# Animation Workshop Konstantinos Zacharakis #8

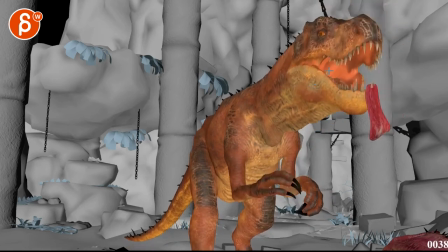3:35 It's a bit too high in terms of the framing. so imagine this action happening
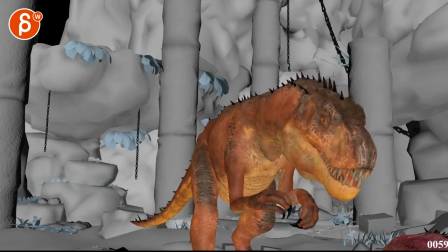3:40 around here ish and then what i would do is i would have a bit of a type of a swallow so that when you're done with this i wouldn't go straight down into this they just be need to
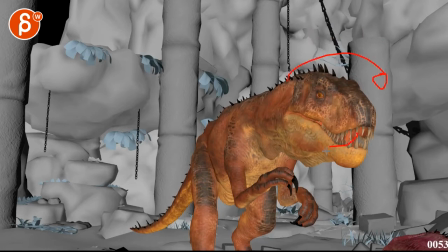3:54 show some and you can have then you can tilt the head over and have a bit of a humble chewing maybe the body buckles up a bit and then
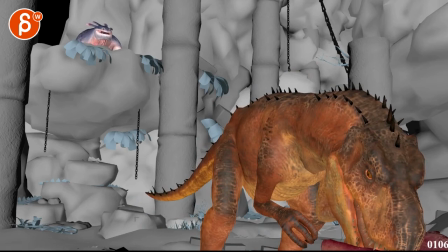4:01 the head goes down the leads so that's kind of the type of stuff that i would do and then maybe to get into a
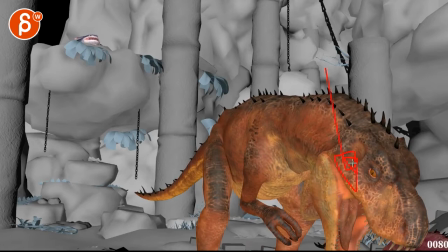4:09 move where we don't want to see too much and like why would the dinosaur be so low for so long which no one is asking that question but i'm just saying if the heck goes down you can technically bring those arms in and they will claw and hold the body and then maybe
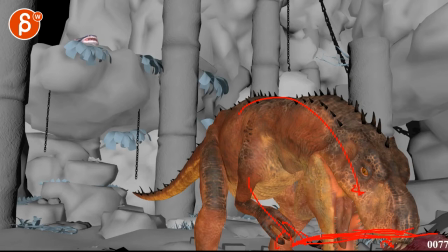4:24 the body could um hide part of the nose you know i mean like we'll be covered we don't show contact points we just be almost as a cheat you know the claws go underneath maybe one claw on top to bring that head up but then I would that's the action I would do
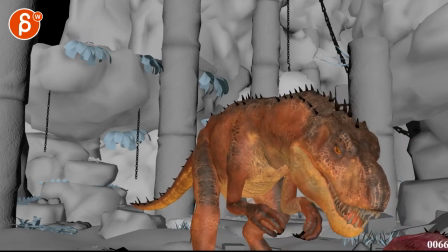4:38 for the eating and then for those are here it will just be imagined
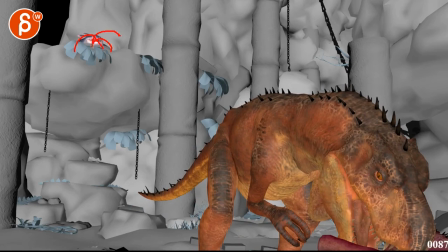4:42 step step step you know right left right left whatever it is
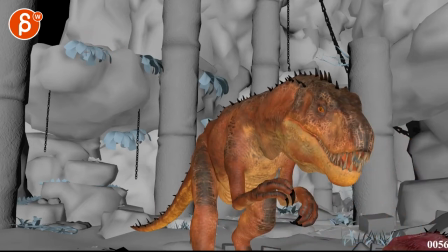4:47 whatever rhythm you have but that way the head will pop into frame
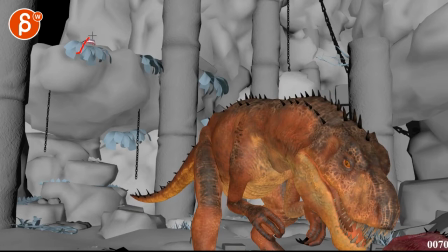4:52 more without being too fast but it'd be kind of a step for a step so
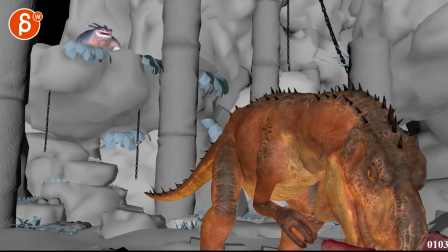4:57 it's definitely a clear getting into frame that's cool and then you know i can when i look at the scene i can experiment with what at this point we actually tilt up a bit why
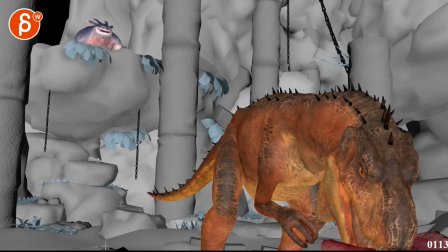5:13 not so it's to really communicate to the audience what's going on i mean you can also for just
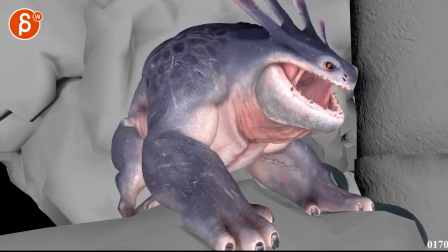5:18 visual cues imagine you are you are finishing your steps here which is cool
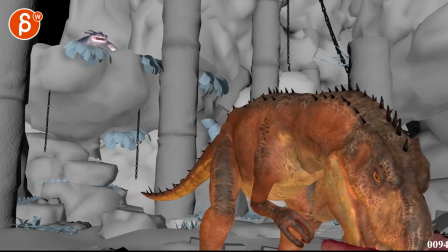5:24 one idea that I thought what if he comes in step step and then the last step
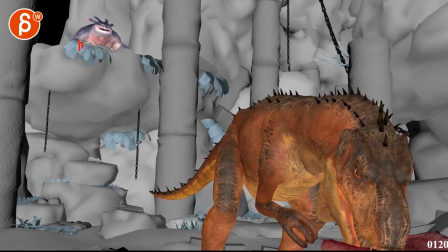5:31 with this would be sooner and really clawing over that edge so that the foliage would move a bit and little pieces of stone would come down so that you know there's really movement here and stuff moving here just in case the audience is still looking here there's just enough stuff going
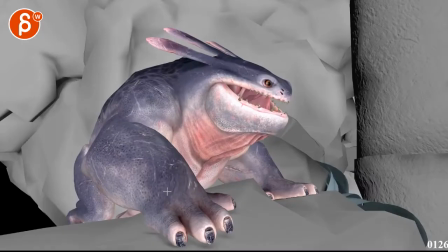5:49 on over here to motivate a look to the left and then we can tilt up a bit maybe we have to extend the shop a
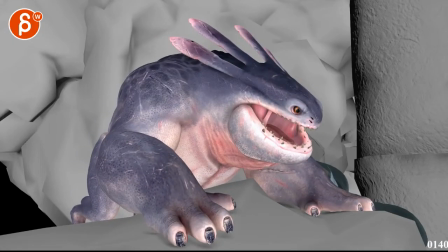5:56 couple frames I don't know we can experiment with with that and then you can always kind of finish a bit of a tilt up in here again I'll play around with this
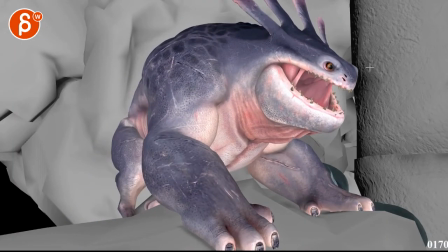6:03 and I would probably pan over just a little bit as well so that it's not so um tight here in terms of the framing and I kind of reframe a bit so that not that this is forming a full-on tangent it's not like it's here
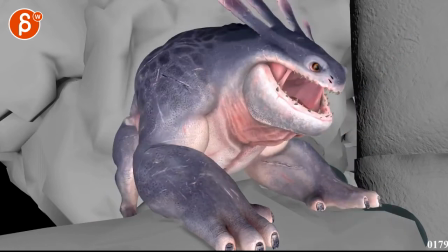6:17 but we can also kind of break that a bit more and then that way on this i would also tilt and pan over
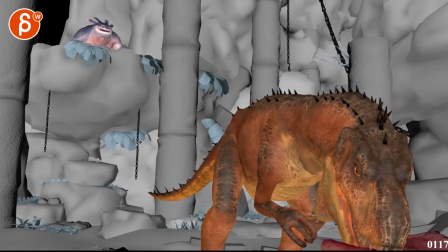6:25 terms of the action though comes in
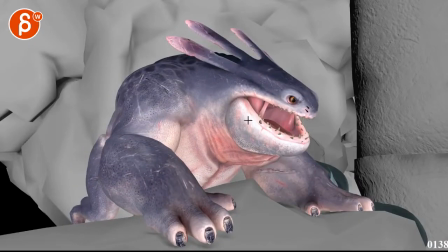6:29 so what i would do is personally i would close that mouth comes in
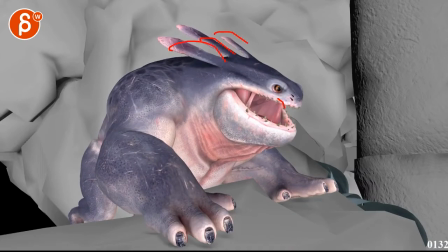6:34 concentrated closed mouth these guys rotate it down and then it would stop and there would be a moment of
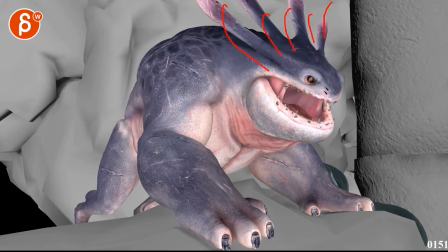6:41 so the things will flare up and it's almost like his sensory thing goes ah here's the prey so this would go first and then the mouth would open into a little bit of a growl not so huge
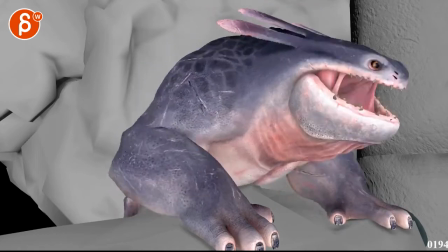6:54 and then close again to then jump and let's see here there's something watch out you're bringing your head forward this way and then up this way that is my dog
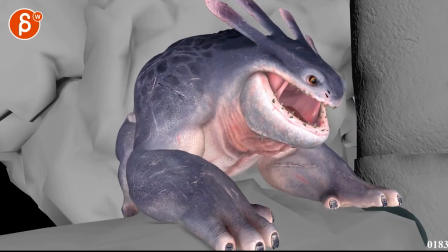7:07 speaking of dinosaurs you know in drastic park when the the raptors get into the kitchen with the raptor claw so we call our
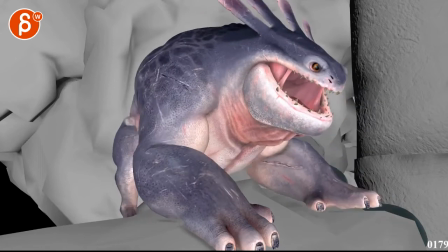7:14 dog raptor dog he just opened my my office door he's so funny so instead of this just make sure that it's a nicer
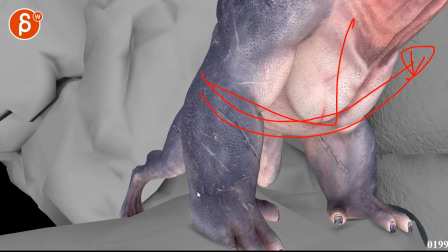7:23 clean arc this way not such a sharp direction change just
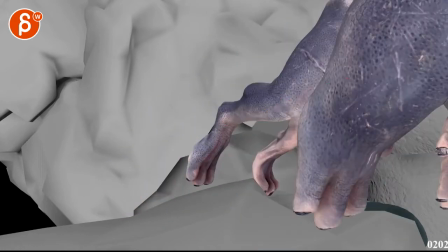7:27 feels like he's just going to jump straight up but then whoa suddenly the body goes over this way but
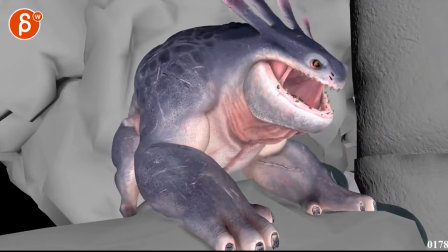7:32 that is as you rough this i'll go from rough to more blocked out stuff
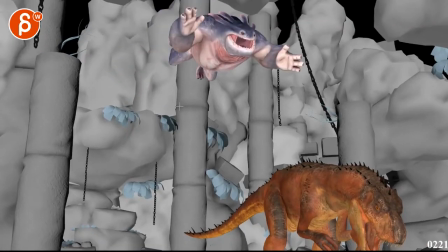7:38 timing wise watch out i think i buy everything until here and then
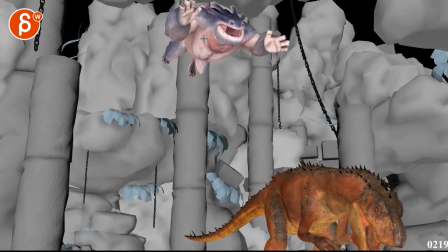7:43 it really slides down glides down this this will work with arms out
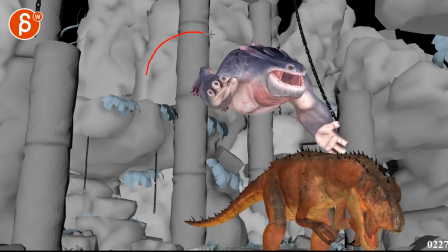7:49 and and some wings but to make sure that this really accelerates and then
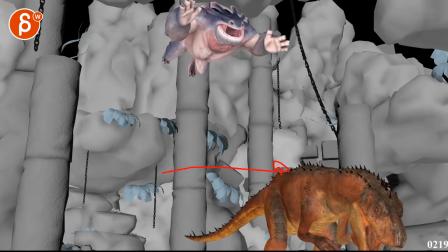7:55 we can easily pan over
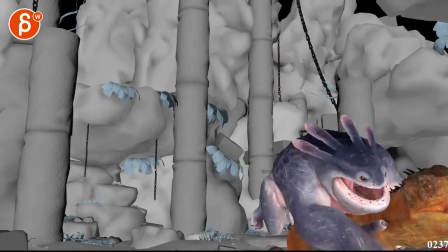7:59 and then let's see if you do this actually i mean it could land like this and just crush the dinosaur and slide
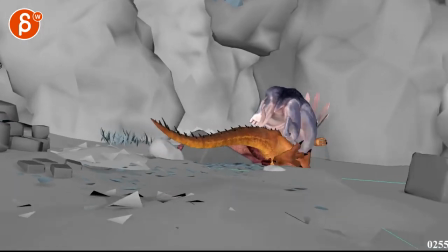8:10 which makes more sense here hold on because for a second i was going to say what if he comes sideways and they tumble it makes it
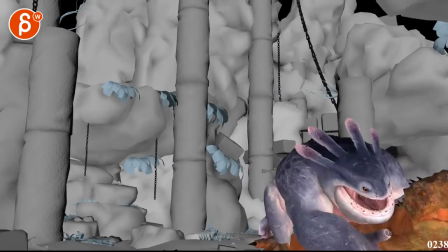8:16 so complicated but i think this could work as a and just flat and slide but as we would tilt and pan for sure
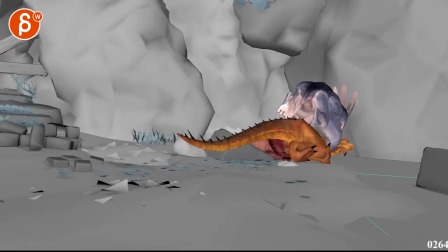8:24 over that would work and then what i would what i'm going to do is i don't think i might even have a translate i mean you do want and here
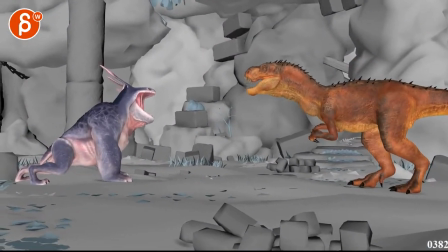8:31 but i might experiment with this is your end framing the throw
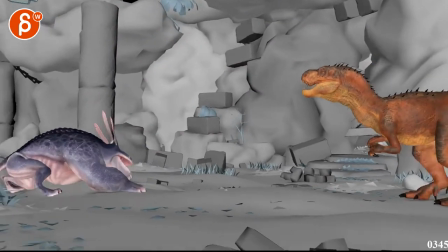8:37 and turnaround gives you a lot of room in terms of where we end up so i will probably do
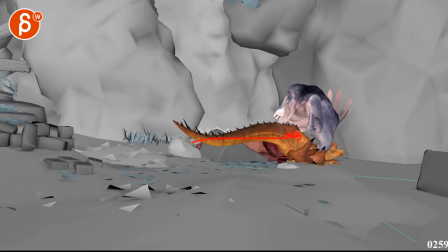8:42 this with a mostly pan i will try a little bit of translate this
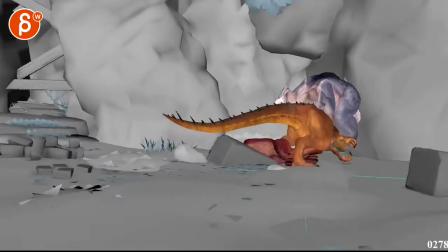8:47 way maybe and it might just be this end
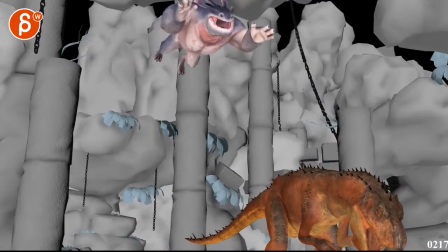8:53 framing set wise would be in a different position but i think in terms of that
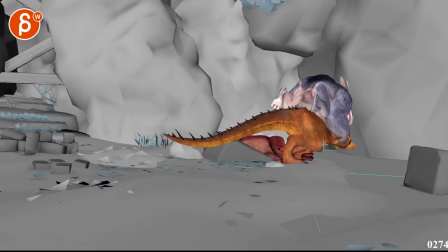8:57 squashing down would be kind of cool and you can little arms down here pushed himself up
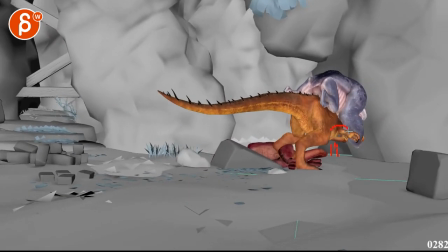9:02 lift up like that but then I would have arms down and the head down right so the head is there that's my face here my teeth and the neck goes up into this right and then back legs go up first you got your crawly hands here back
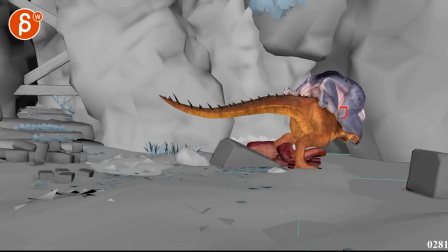9:21 up and then because of that maybe the creature does it starts to readjust maybe puts his legs back there so that the balance goes a bit more
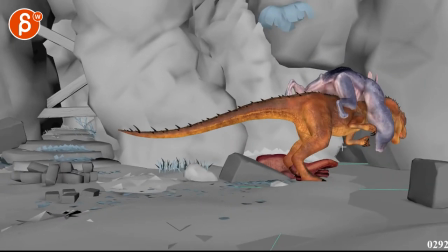9:29 back there uh kind of as a cheat so that um maybe then at that point the leg can come forward right so one leg is back here one's back there in front of it so that it gives a bit more stabilization so that the head can come up and then i would do
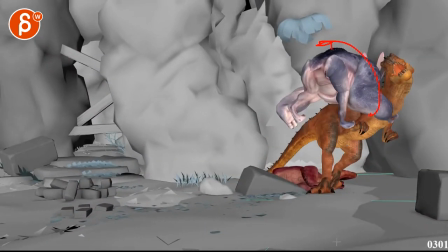9:47 what i said before it's more like a it's like a horse trying or a bull trying to get whatever is on their back get off their back
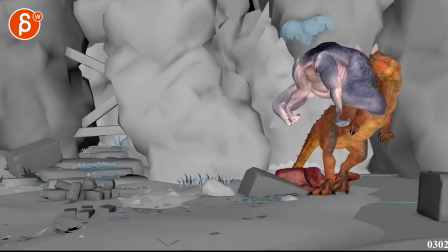9:55 so to me it would be less of a throw just be very very far also your arcs feels like it's doing this and then speed up
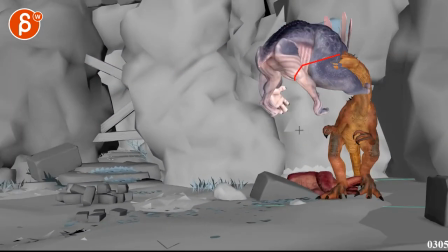10:03 and slow down here so I think you could totally do get off my back here with a land on the on the on his back
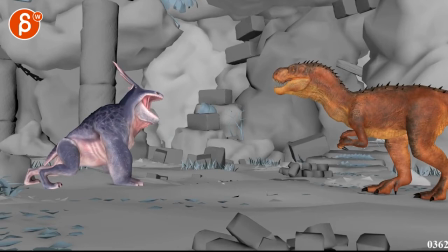10:10 and then roll over into this because I think that way that would makes a bit more sense I think weight wise it would make a bit more sense
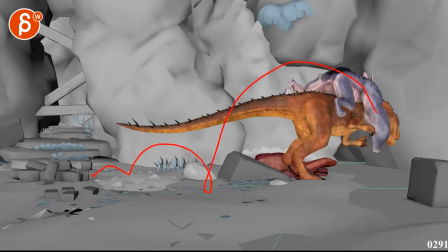10:18 also we're having a back roll which is different than a flatten
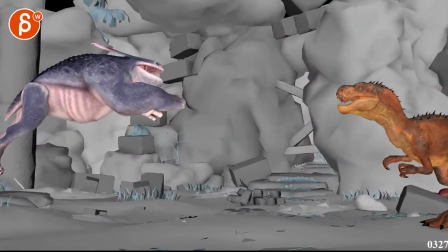10:23 here but also if you have a roll here and a roll here it might be too similar so
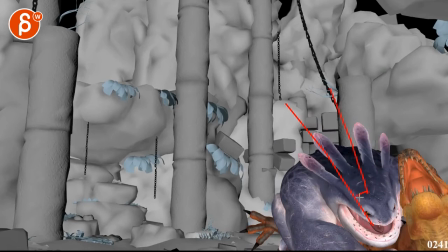10:27 I think that would be cool we keep this as a squishing flattening slide and
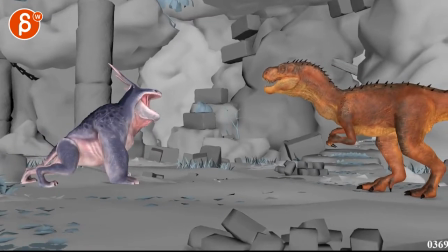10:32 then this would be a roll over into that